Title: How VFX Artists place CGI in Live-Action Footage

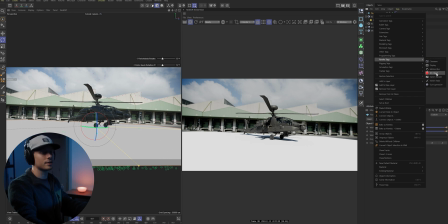[4:06]
We will need to add a render tag, RSObject, we will overwrite this,
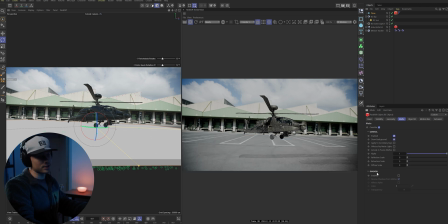[4:12]
then enable, and in this shadow, we will just enable it. And there we go, we have our shadow catcher this can make a massive difference for selling this shot if
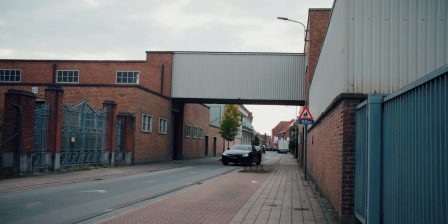[4:24]
you're into car shots the same principles apply here match your reflections and lighting and you're good to go finally let's render out everything using aovs these are separate render layers
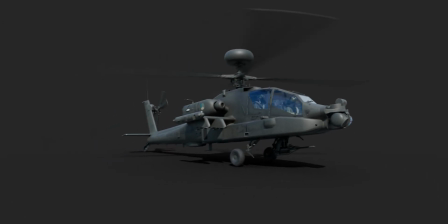[4:40]
which have different light informations this way we have complete control over the render and post-production
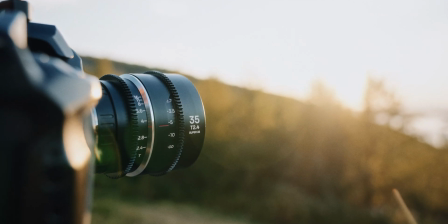[4:48]
every lens and camera has its own characteristics and in our cg element we have to
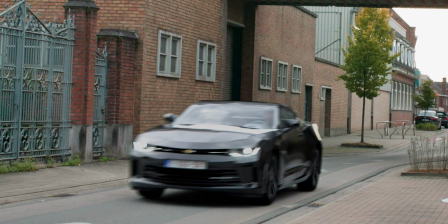[4:53]
fake those imperfections so it matches it much better if you don't do this we can see with the naked eye it doesn't match together it doesn't
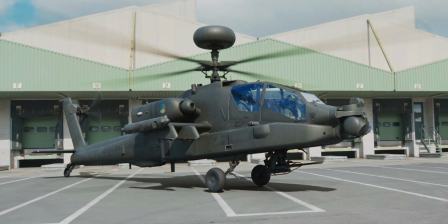[5:04]
blend in that footage and that is mostly because your grain and your blur of your lens is not incorporated in your cg element so let's add these
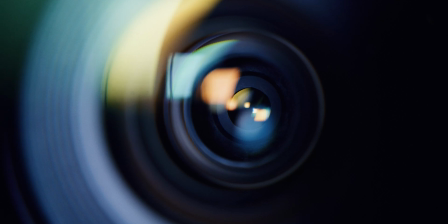[5:15]
elements so it matches our lens characteristics in CGI we use a color space called aces this color space contains a ton of
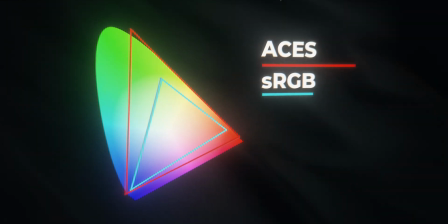[5:26]
information even more than the human eye can see when compositing we combine
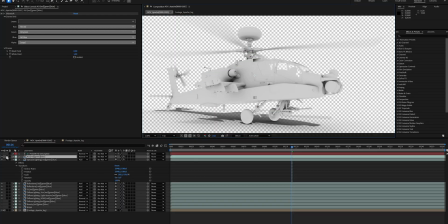[5:31]
the render layers and adjust the lighting and shadows where needed after everything is in place and stitched together we can export the aces back into a rec 709
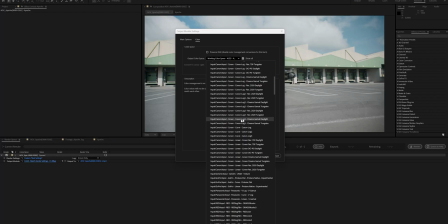[5:42]
or sRGB workflow we can then choose to export this in
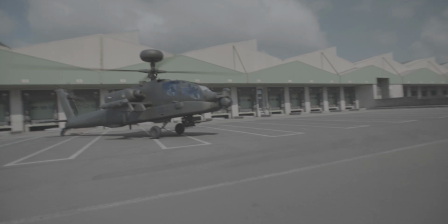[5:47]
a log profile which is a flat profile which we can then color
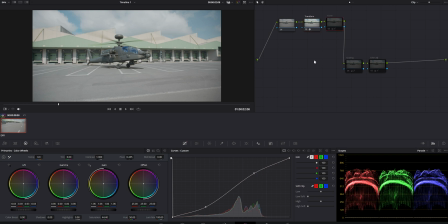[5:51]
correct and color grade this flat color gives the artist complete control over the final feel and look of the scene and
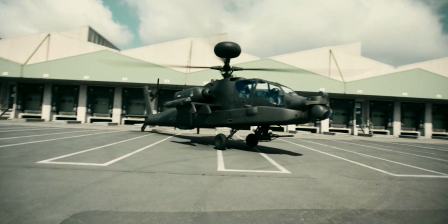there you have it a 3d helicopter perfectly integrated in our live action footage thanks for watching if you found this breakdown helpful make sure to check out the film master class where we go much more in depth and explore the world of visual effects here you will find the full workflow with all
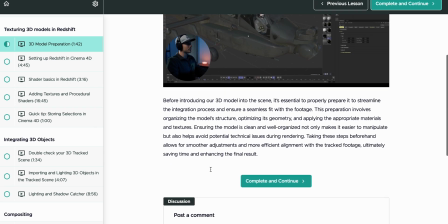[6:26]
the project files included check out the link in the description subscribe if you haven't already place a comment below what you would like to see next and see you in the next video peace